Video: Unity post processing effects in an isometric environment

Hey guys, how's it going? Welcome back to my channel. So today I'm going to be talking about post-processing and why do I think post-processing is one of the best things that Unity made. And as you can see behind the scenes, I'm working on an isometric room. This isometric room is pretty pretty minimalistic and but it shows you some of the power of post-processing. I'll be walking you through the process of activating the post-processing pack and you know where do you get it from how do you get it working and basically showing you the structure in the project so let's actually get going all right so this is the scene that we're going to be creating
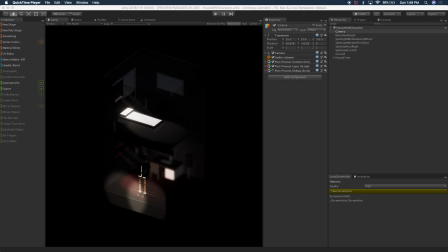41s
by using the post-processing effects so let me walk you through the setup so right now we're looking at the an an isometric view of a little apartment that i built and if you look at this
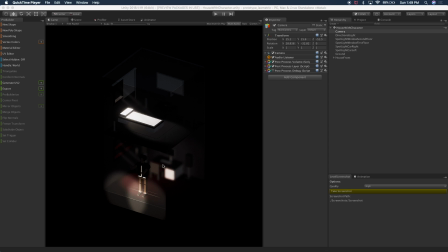56s
image you can see that there's a little bit of blur behind the character we have the character you know more more defined he's in focus so i'm using depth of field to achieve that i also have big netting around the isometric building that's
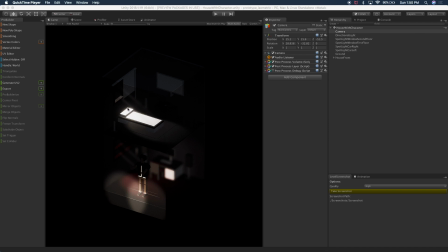74s
why there's some darkness on the edges and there's also bloom coming coming out of the white bed so you can see the little blur lines on the bed and I also have a light coming on the first floor another light
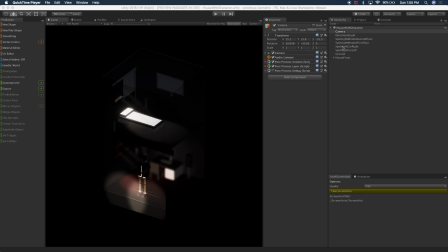91s
on the on on the second floor so on the actual project I have have the camera which has the post-processing effects activated except post-process debug and I'll walk you through and explain to you what that is
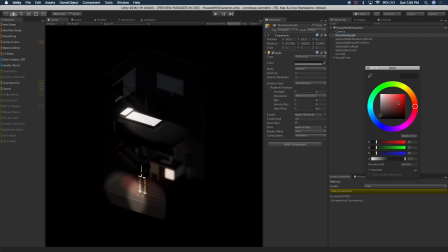105s
I also have my directional light so if you go here and we change the the colors you can see how that affects the scene and then i have two different spotlights that's actually what's creating the
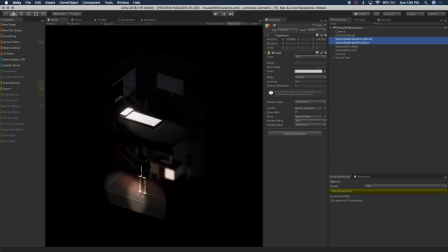123s
representation of you know lights on a car reflecting on the character so if i go back to
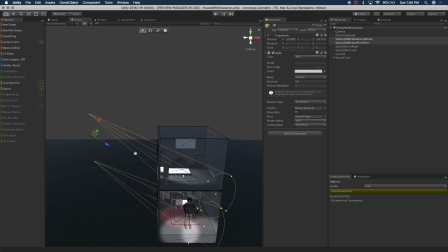129s
the view the editor view you can see the two lights
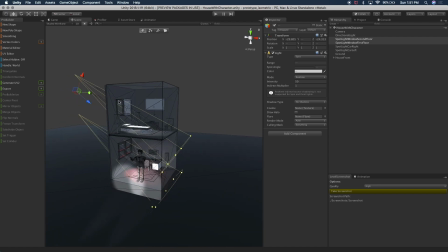133s
well those are actually the ones that are coming through the windows the ones on the car are these two and if you can see this is actually not a real car i just put a block in there just to just to get a better idea on where they should be positioned so two spotlights for
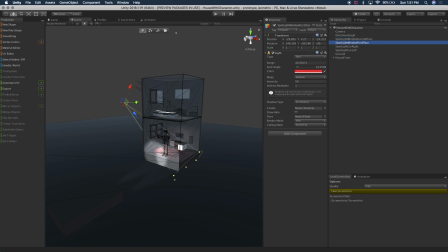153s
that one spotlight on the on the second floor and one other spotlight on the first floor with a little bit of red on it and the the beam lights
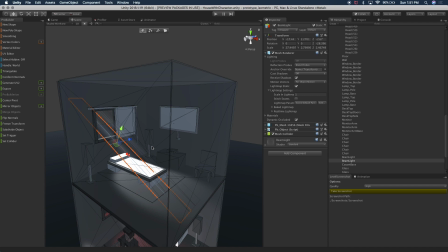163s
that are going through the windows those are actually two different meshes where I'm applying you know a little bit of alpha and I also have a texture associated with that which actually has a
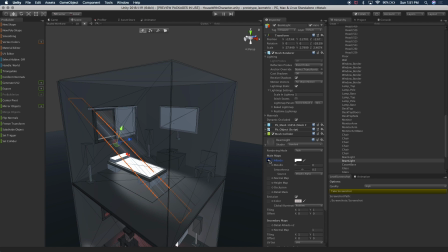178s
black background and a little bit of white in the inside which where the white is a little bit bluer so it causes that effect where you can kind of see it
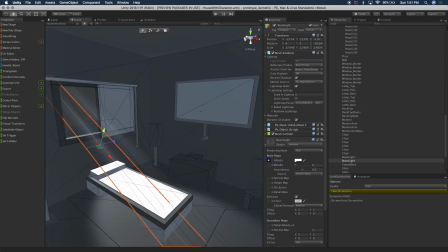188s
looks like a beam light from far but it's you know all it is is just a mesh if i were to change this you can kind of see how i can adjust the beam lighting i'm actually going to leave it a little bit stronger so you can see we can see that better
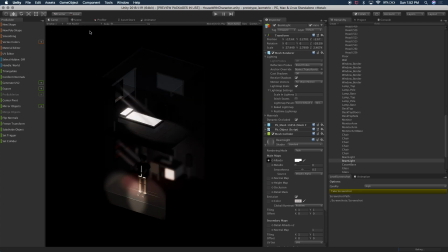205s
through the windows